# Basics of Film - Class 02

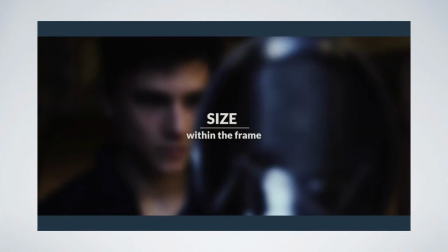[37:07]
Now, I believe it was Alfred Hitchcock who said that the size of something within the frame is directly reflecting how important it is to the film.
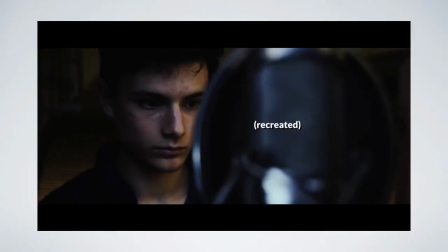[37:15]
So, if we look at this example from The King's Speech, then the main character is very apprehensive about doing public speaking. So notice how the microphone is huge and it's kind of covering up his face at times, and it shows how this microphone is really important to him, and it was really overwhelming for him to have to do this public speaking.
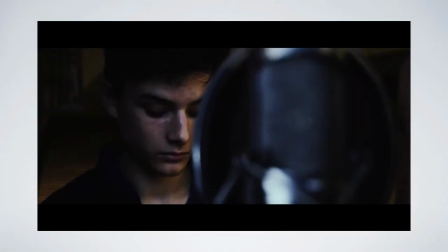[37:34]
Now, this is also commonly used to show the relationship between characters.
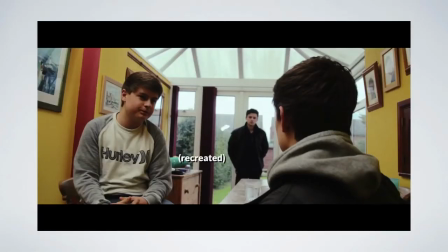[37:37]
In this famous scene from Citizen Kane, the main character is very far away, dwarfed by the other two characters,
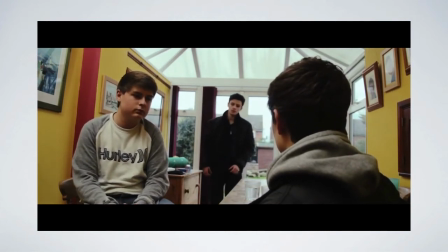[37:43]
but as he takes control of the situation, he walks close to the camera and then he towers above them. So notice how this wasn't random, they actually used the size of characters to change just as the story changes, just as the characters change.
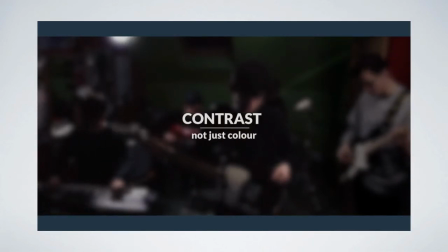[37:58]
Now the next thing is contrast. Our eyes are naturally drawn to high contrast parts of an image,
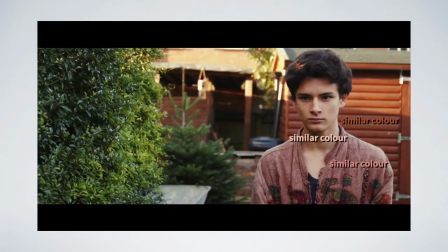[38:03]
so if you put your main character behind something that's very low contrast and doesn't make them stand out,
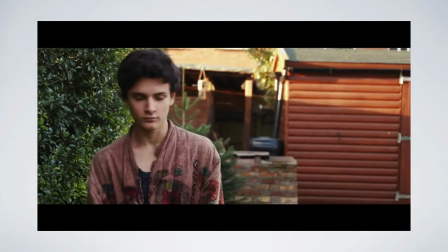[38:09]
then it can often be hard for the audience to even see where they are.
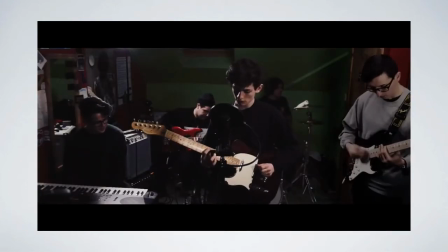[38:13]
Now the other thing to note is whether there's something really high contrast which could actually be distracting the audience's eyes from where they should be looking,
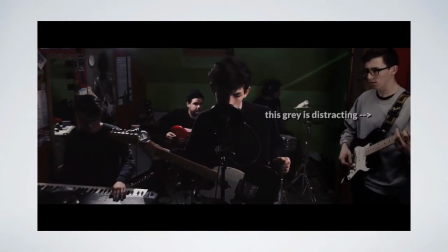[38:20]
in this case maybe at the main character. So once you understand contrast, you can decide whether you want your characters to really stand out or whether you do want them to blend into the background a bit. So if you have a really shy character, for example, low contrast might be a great way to go. So in general though, you don't want the audience to have to search around and look for them. The kind of standard is to have high contrast so that they can see what's going on.
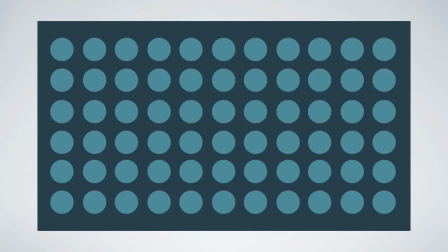[38:44]
And it's worth noting that contrast isn't just about dark and bright things.
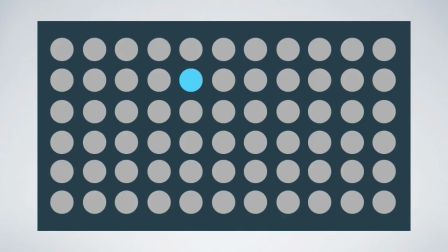[38:47]
In this image, the circle stands out because it's brighter, but in this one, the most colourful part of the frame is where our eyes tend to hang around.
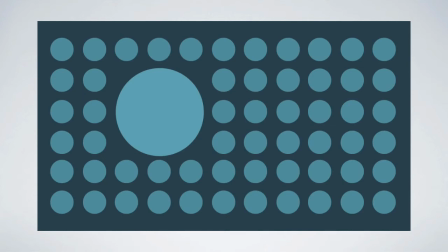[38:54]
Whereas this circle stands out because it's contrasting with the other circles, but this time in size. And the same rule applies for shape. A good cinematographer uses all kinds of contrast in order to show and hide certain things from the audience.
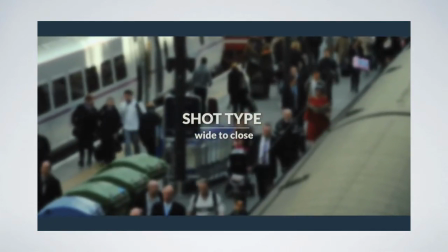[39:07]
But what about the different types of shots? Well, the traditional way to enter a scene would be to have an establishing wide shot,
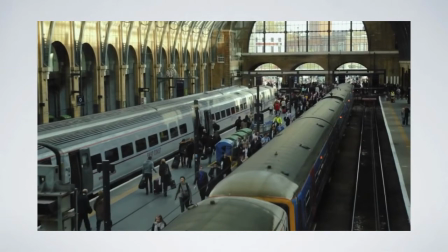[39:14]
which shows the audience exactly where everything is, and the setting, as well as giving some hints about the time of day. But what if you decided to be unconventional and just throw the audience straight in with a close-up, so they don't really know what's going on, maybe they feel a bit disorientated, but that could work very well for your scene, depending on what kind of vibe you're going for. On a more practical level, wide shots can be important to show body language, or props, or maybe even costume.
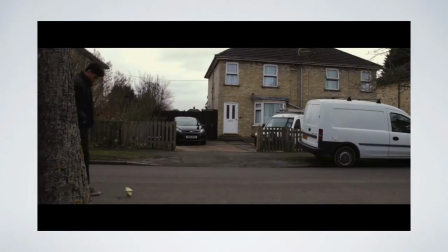[39:39]
So let's say you have someone walking down the street and they're really frustrated, so they keep kicking this can. Well, if you'd shot that in extreme close-ups, then you might not have been able to see the can at all. So we would have lost that emotional cue for frustration. And speaking of close-ups, they give the audience the opportunity to be most personal and intimate with the characters.
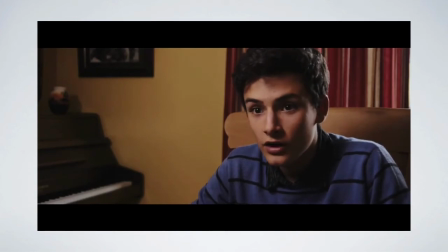[39:59]
And when used sparingly, they're often more powerful. Just like in music, you have moments of quiet, which then will make the loud parts seem even more powerful. So I think the good principle for all of this is to go back to the Citizen Kane shot,
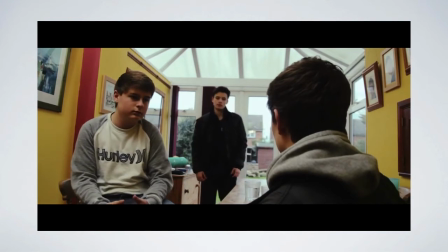[40:13]
because I think that cinematography is most effective when there are changes that then reflect the story, maybe the characters making a decision, or the story going in a new direction. So next up is a whole bunch of techniques all condensed into what I'd call balance.
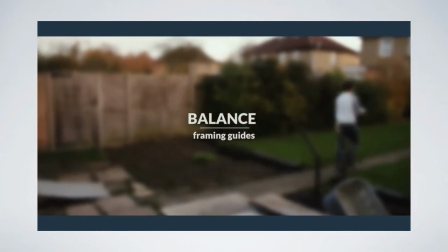[40:27]
So this is just following the general guides of framing.
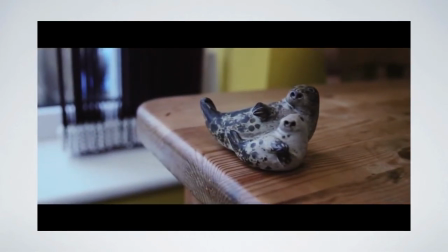[40:31]
So by this I mean using the rule of thirds to place our subjects somewhere in the frame that looks very natural.
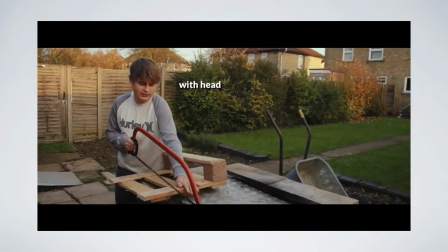[40:37]
It's keeping heads in the frame. Here's a before and after. It's also worth keeping the camera on a level horizon.
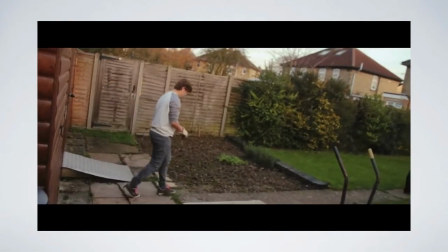[40:43]
Again, another before and after.
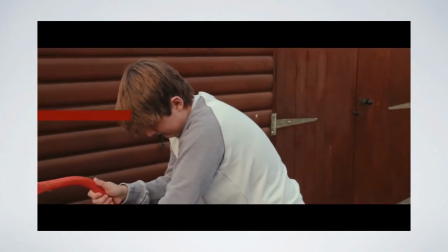[40:48]
And it's also framing to give your characters looking room, where they have space on the side of the frame where they are facing. So most of the time we're pretty much aiming for shots that are as balanced as possible.
I'd say that 95% of shots from Hollywood films are pretty much well balanced, and if you accidentally set your camera to be off balance, whether that's through the horizon being a bit off or not giving your actors enough headroom or looking room,
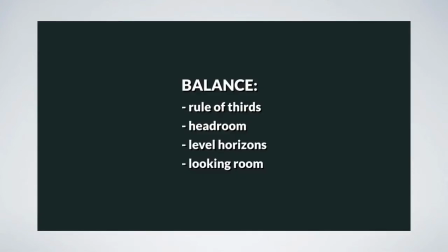[41:14] then it can really have a bad effect on the vibe that you're going for. But of course you could purposefully make your shots unbalanced.
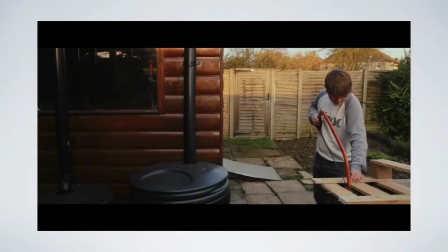[41:23] Maybe if your character is going off the rails, or if they're just really unpredictable, then that could be a really useful storytelling device. But in general, I'd recommend being pretty subtle about this most of the time, because it really can be distracting from the story if you push it too far.
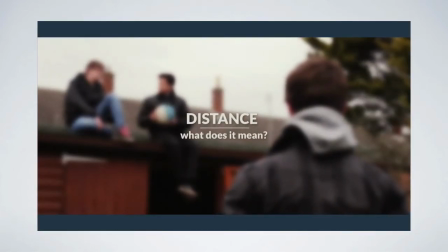[41:38] So how far away from each other you position characters can say a lot about their relationship. So let's say you have a shot of a kid who's feeling really left out, well,
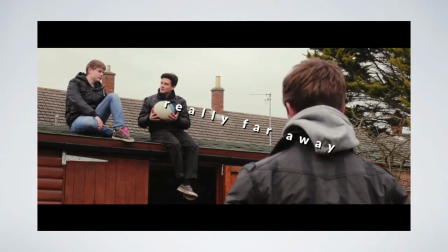[41:46] you might actually make some distance between them and the other people to show that emotional distance.
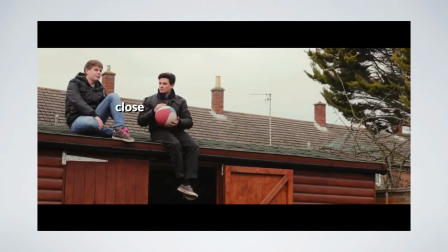[41:53] And of course you can flip this by having characters close together, which suggests trust and intimacy.
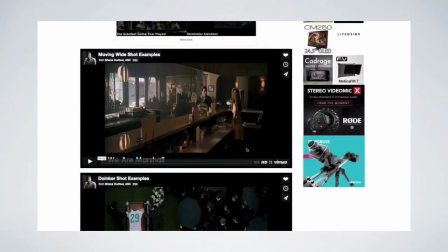[41:59] And in a great blog post by Shane Halburn,
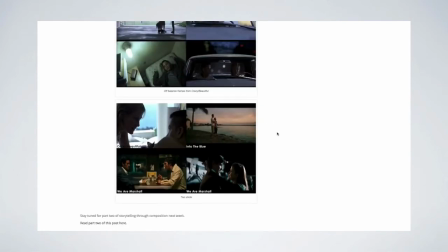[42:01] he talks about how in his film Crazy Beautiful he used over-the-shoulder shots with plenty of distance to begin with, but then as their relationship deepened,
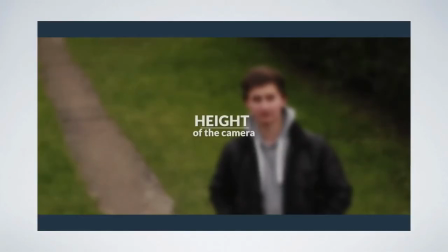[42:10] the gap between them closed. And finally, let's talk about the height of the camera. Now if you set it up at eye level, then you're giving a pretty neutral impression to the audience, but then think of the phrases they really look up to them compared to, oh yeah, they really look down on them. They have very big connotations.
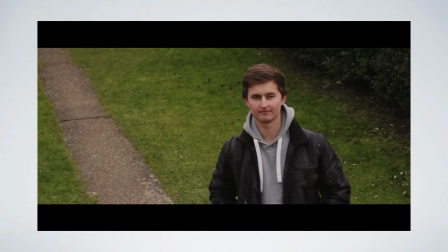[42:27] Looking up to someone makes them sound quite heroic, while looking down on someone makes them sound quite vulnerable. So in films they often use this as a very simple way to establish who has the dominance in a scene. Now I would like to add that just because, let's say you had a character who was feeling overwhelmed, that doesn't mean that you have to shoot them from a high angle and set it to be off balance and give them no looking room and use every single one of the features.
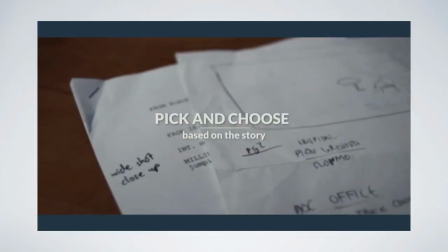[42:52] It's kind of a case of picking and choosing which ones you think will work best for the story. But it is worth remembering that all of the techniques I've talked about in this video are completely up for interpretation. When it comes to adding the music and the dialogue and the kind of backstory, any of these features could be used to kind of convey a completely different emotion. So there's no way that these are rules, they're just kind of guidelines,
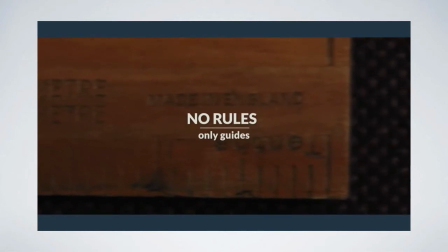[43:14] and you kind of look at the way that some filmmakers have done it and then decide which parts you want to take and which parts you want to leave. So my advice is just to watch lots of films and to be really intentional with your cinematography choices, and it's always based on what the story is and what the vibe of your scene is, and what the characters are like. So that's pretty much it for this week.
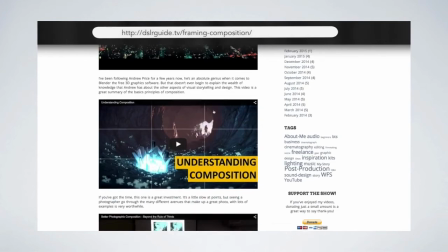[43:35] I would like to say that on the blog post I'll link to a whole bunch of videos which have taught me loads about composition and all the stuff that we've been talking about in this video, so do check that out if you're interested. Link in the description. But that's it for this week, and I'll see you next time. So that's kind of cool.
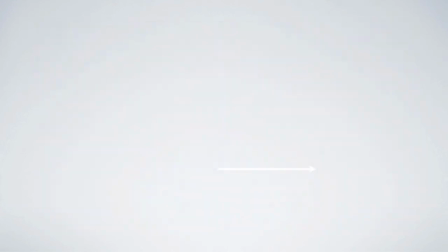[43:51]
Does everything make sense? Yeah, I like the coffee he does. You like what? The kind of coffee he drinks. Oh, okay. I just thought if I played a video that said pretty much everything I had just said, but with an English accent, you'd listen.
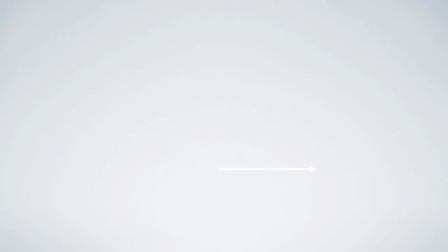[44:07]
He does speak with his hands a lot. Yes. So see, we're very much alike. It's like a brother of mine. Okay, the next video I'm going to show, I'm going to actually talk over, because I actually cut out the guy who was in it because he was so boring and dry that I'm like,
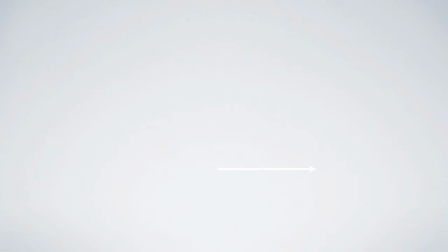[44:26]
this is horrible. What he's trying to say is good, but he's horrible. So we're just going to go for it. We're going to talk about camera motion a little bit now. We're going to start getting into moving the camera.
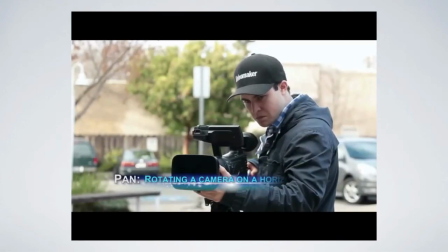[44:35]
So some of the basics of moving the camera, for example, in this case, panning the camera, which is rotating the camera on your axis.
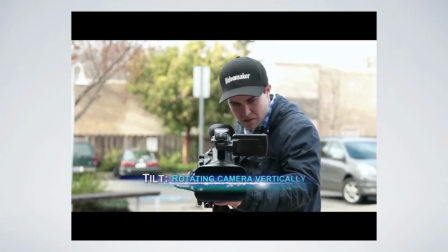[44:42]
Okay, this will sound rudimentary, but it gets more complex. Tilting is tilting it up and down vertically.
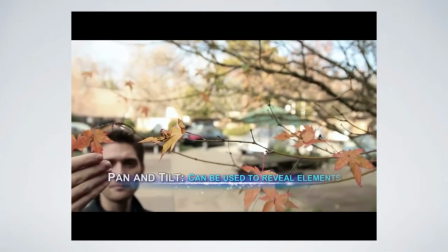[44:47]
Okay, they serve purposes, easy purposes, from panning the camera, from revealing elements by panning off onto something.
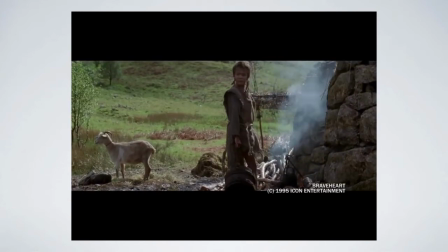[44:55]
Here's an example from Braveheart, I think,
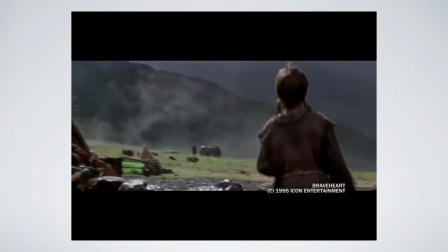[44:57]
where it's just simple pan that rotates with the character to reveal other actors or a key element coming toward them.
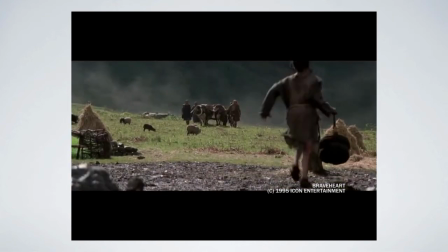[45:04]
So simple pans are very effective to reveal information when you need to.